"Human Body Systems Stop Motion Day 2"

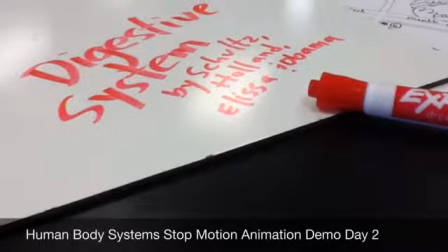This is a demo video for Day 2 of the Human Body Systems Stop Motion Animation Project.
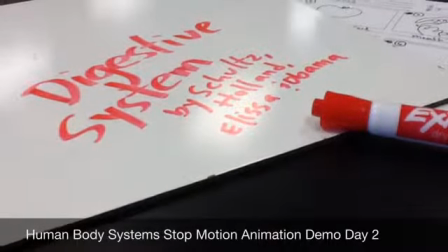Make sure you're sitting with your group and you have your storyboard in front of you for this video.
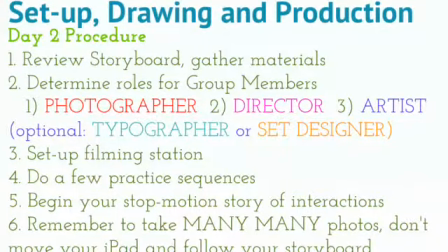Once you review your storyboard from the day before, determine roles for your group members. Who should be photographer, who should be the director, who should be the artist,
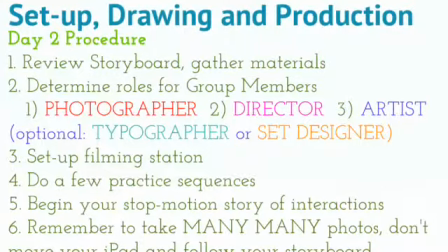and if you have more people you could talk about people who are doing writing or set design. Your photographer will be in charge of the iPad,
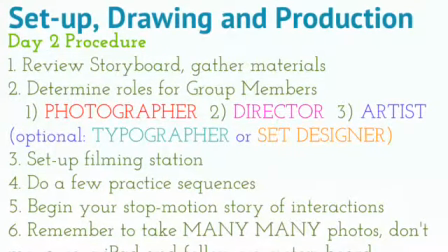taking photos in Osnap, and just making sure everything is set perfectly for each shot. Your director is a person who's kind of in charge of the whole project.
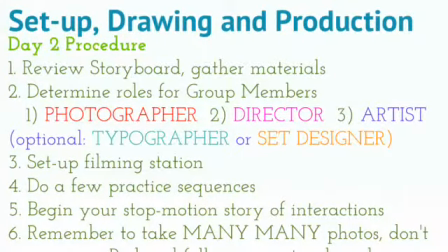They'll be overseeing things and making sure that you're doing the scenes in order and following the storyboard. Lastly, the artist is the one who leads the project in terms of
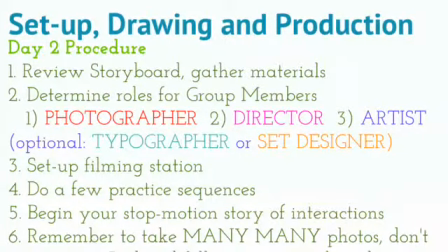designing things and drawing things and creating the effects for the stop motion. If someone in your group has great handwriting, make them the typographer. Or if someone has an idea for a good background, they could be the set designer.
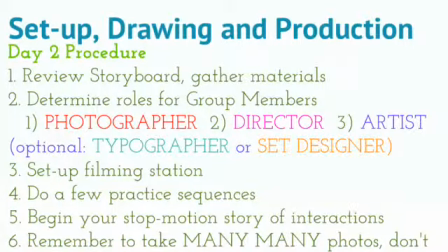Kids can have more than one job, but the top three jobs are photographer, director, and artist.
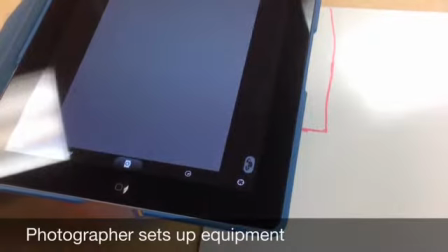Next step is set up a filming station. This iPad in this photo is sitting on top of one of those clay buckets,
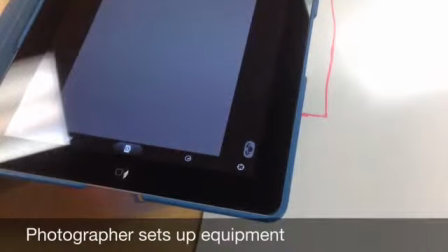and it creates a straight-down photo onto the whiteboard.
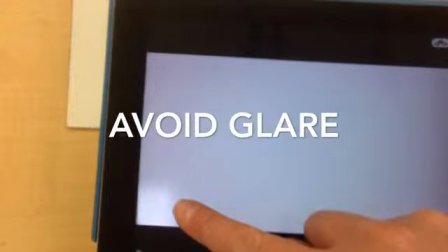Next, you should rotate your iPad and your whiteboard around until you don't have any glare spots like the one I'm pointing at here.
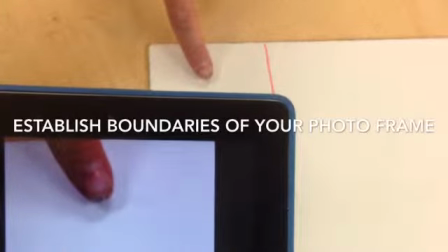The next thing you want to do is determine where exactly you're going to be filming through the viewfinder.
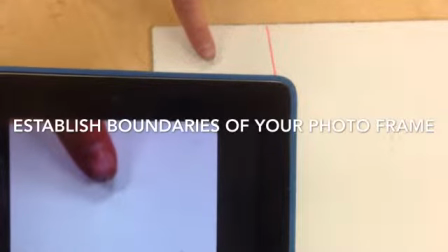Here I'm putting my finger up to the edge and I'm trying to measure where my
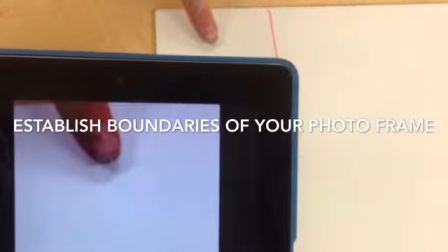iPad is going to be filming and I'll do all my drawing and all my illustrating in there.
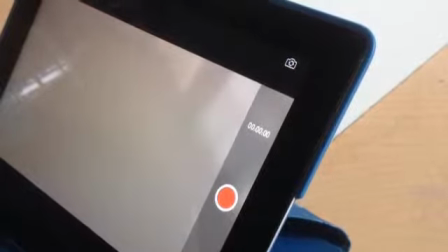Another option is to have your iPad up at an angle so that it is projecting out towards the whiteboard.
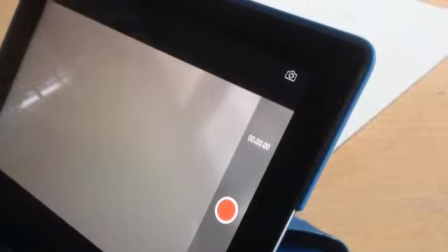The whiteboard makes a nice background just because it's nice and clean, but you could do other things as your background.
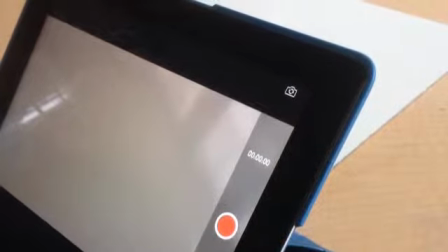Check for glares again and make sure that nothing else other than what you're drawing is going to appear in the picture field.
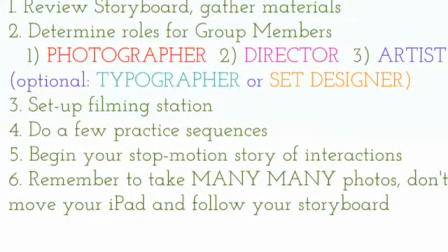The photographer should open O Snap Animation and do a few practice sequences just to make sure that
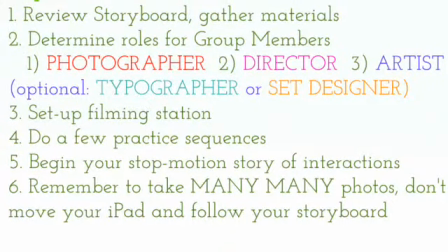the photography process is set up and you're ready to start making your actual objects and your illustrations.
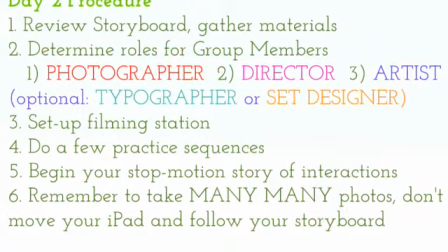After your filming station is ready, you can start your stop-motion story of interactions between the human body systems following your storyboard.
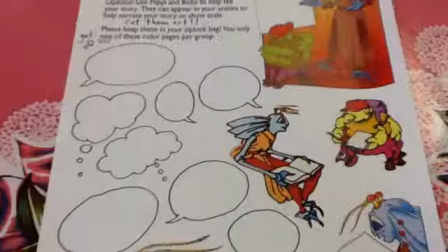I mentioned that you guys could have the Pepe and Bolo color copies to add to your illustrations,
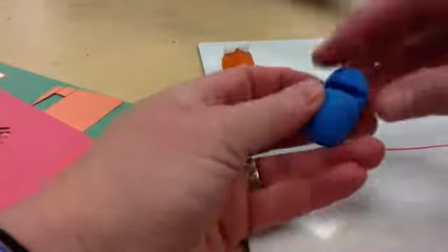but you can also use some of this modeling clay to make little characters. If you do do this option, keep them super simple.
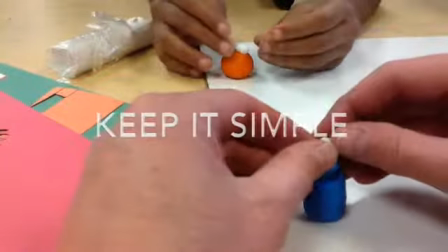You could spend all day adding details. But there's a lot you can do just with eyes and a mouth and some eyebrows to show
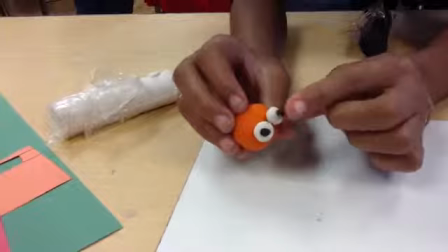expression and to add a little bit of fun to your stop motion animation.
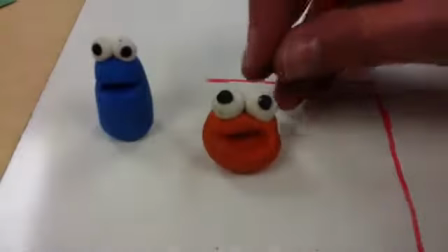Another reason to keep your clay stuff simple is because you'll have to put it back in the bucket at the end of the class.
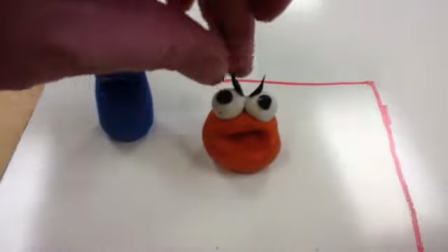Other classes will have to use it so you don't get to keep it.
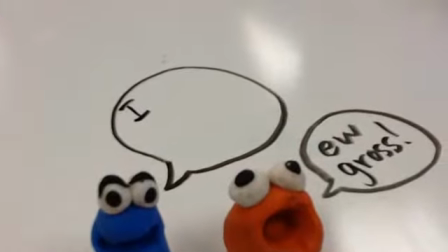And then this is a way that you could add a little bit of commentary for your creatures by taking photos in your Osnap animation,
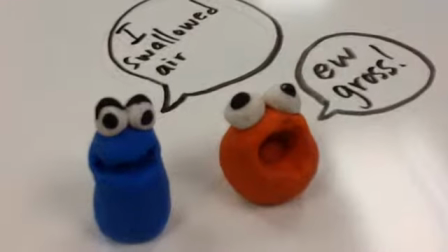making sure that what they say is large enough to read and you take photos
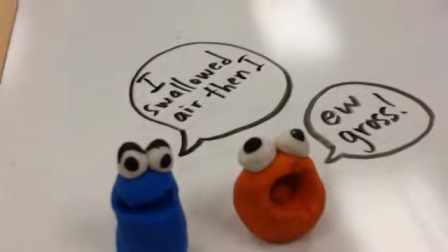every few letters so that it can be read by the audience even at a
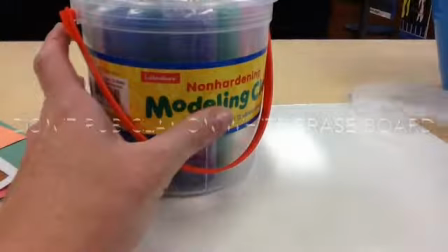faster speed. We got you guys brand new modeling clay but we're going to want to use this for a few years to come.